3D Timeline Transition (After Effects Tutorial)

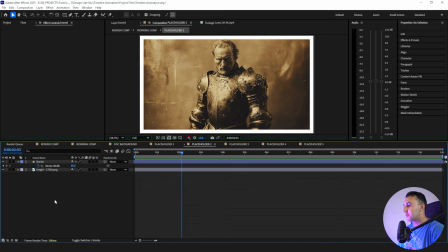1243s
I'm going to take Luma 20, and we're going to repeat the same process. I'm going to add a tritone effect.
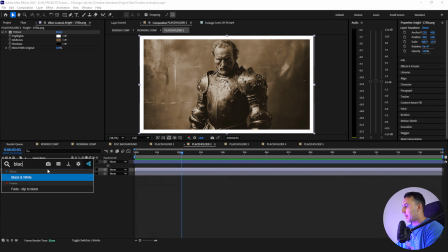1248s
I'm going to duplicate our night. I'm going to add black and white. I'm going to add curves.
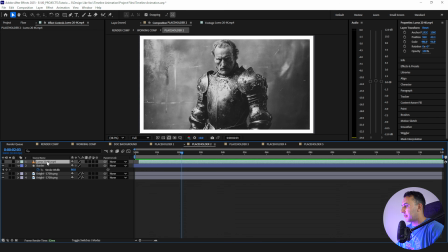1253s
I'm going to brighten him up. I'm going to click paste to have our Luma effect.
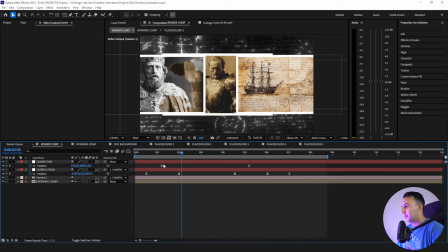1260s
And then I'm going to, okay, when do I want him? When do I want to start seeing things?
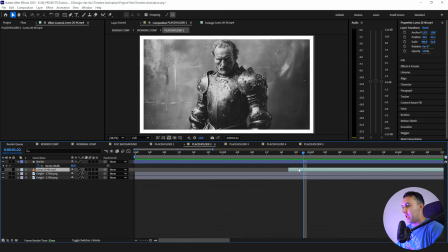1266s
Like right around here. Okay, cool. So I need to bring this down a bit. And what I want to do is make sure that this night black and white is Luma matted to the actual transition layer here. And then I'm going to change this from alpha matte to Luma matte, and then I'm going to invert it.
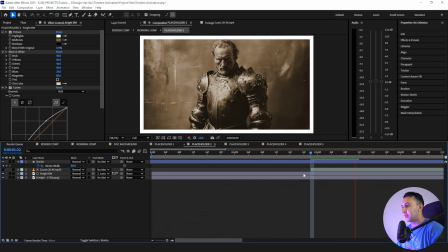1284s
So now it comes in like this.
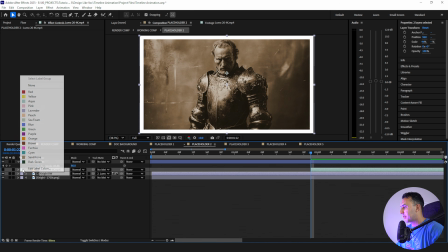1287s
And then all I need to do is, I'll even color code these just to make it a little bit easier. I'll duplicate it, bring the other color coded ones down.
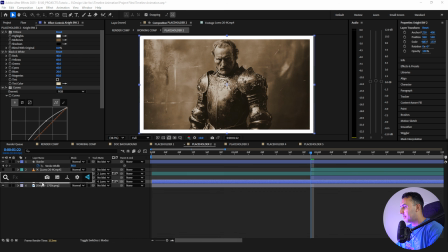1296s
I'll change those colors. Then I'm going to add a fill. I'm going to make it white.
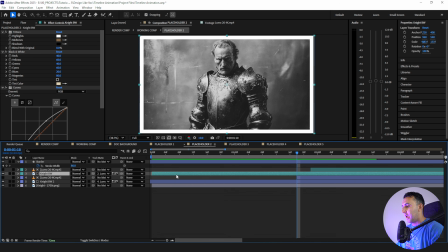1302s
And then I need to bump this up like, let's say 4 keyframes. And then I need to trim these layers in so they're going to come up when they're supposed to.
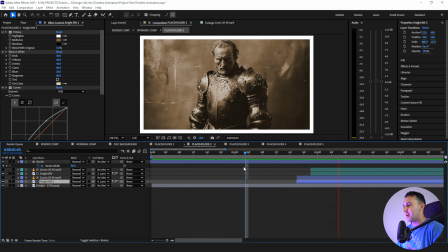1308s
And then now they animate on in a really fun way. It's really cool. And you know, if we wanted to do something different, we could even do something where we take our Luma layers, go to transform, flip vertical. So now they come up from the bottom. It's another cool look.
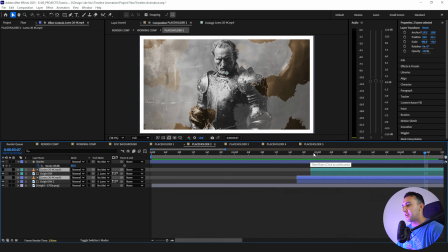1326s
You could even do it diagonally or through the side. I'm just showing you all your options that you could do with something like this, but this is what we have for this guy.
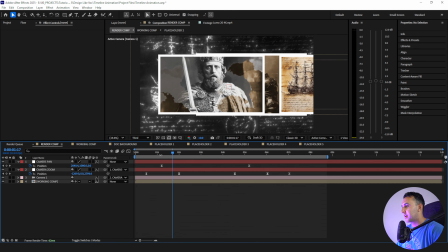1333s
And when we go back to our render comp here, let's see how this looks.
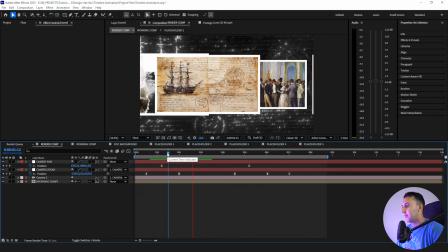1338s
All right, so he's coming on like right here. He's coming on a little bit too late for me. We're not seeing that animation until he's almost out of the entire frame.
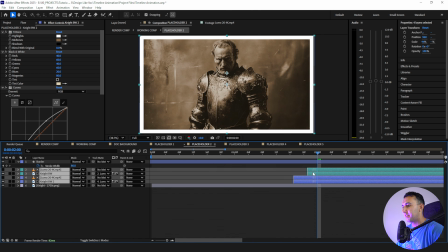1350s
So all I'm going to do is go to placeholder 2. I'm going to bring things up just a good bit, like this.
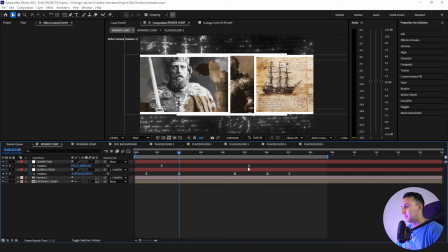1359s
Now let's take a look.
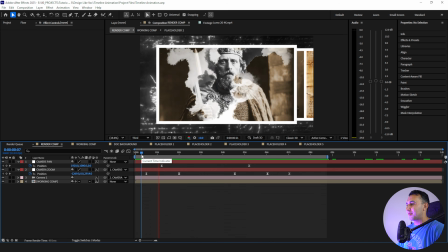1363s
Nice, that looks good. So as you see, this one effect here is really easy to copy and paste and apply to other placeholders here.
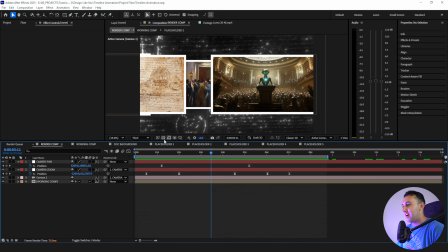1371s
So I'm going to go ahead and do that, and I'll keep things on so you can follow along.
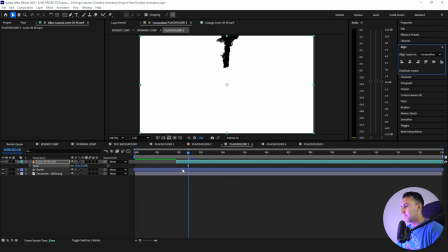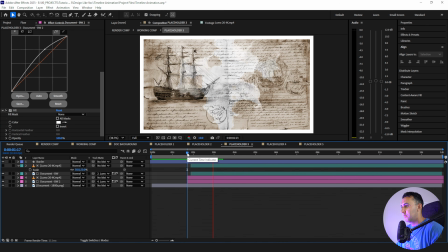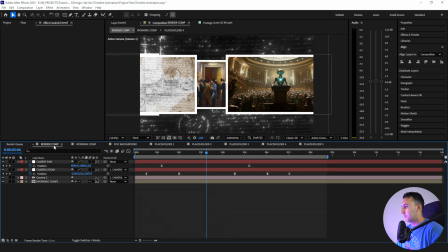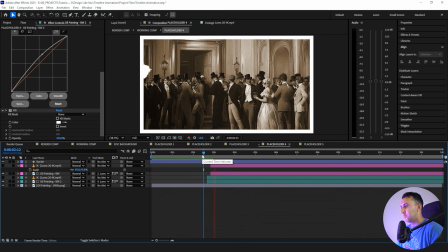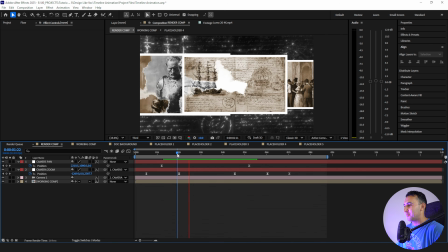1424s
Real quick, I just want to show you guys something cool that I just thought of with this, is that I turned Luma 20 sideways, right? And I have it kind of running through this paper, and it looks really cool with the camera animation. What I decided to do is actually continue that type of look with the placeholder 4 here.
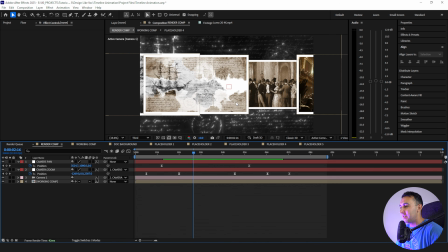1440s
And while they're completely different placeholders, completely different layers, completely different times, I made it look like it's all part of one.
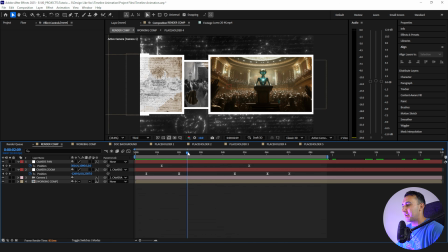1447s
And it's just, you know, you could have so much fun and customization with effects like this. So I just wanted to point that out.
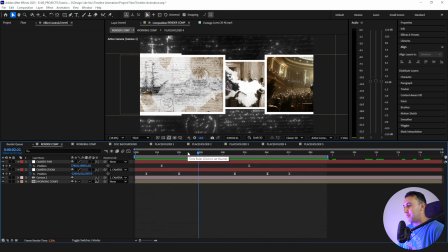1452s
But one more to go, and we'll be ready for the next part.
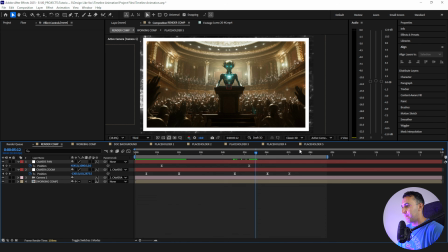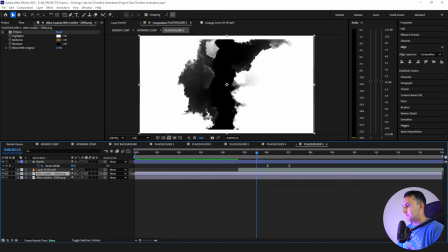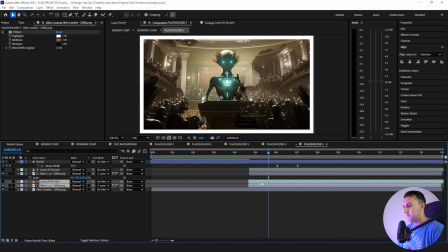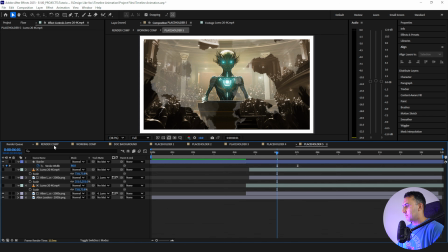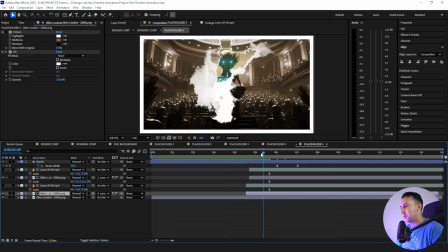1475s
So there's one last thing I'm going to do with this that'll just make it look a little bit more unique, is I'm actually going to change the fill here. Instead of white like I've done for all the others, I'm going to change it to this, like this alien green. So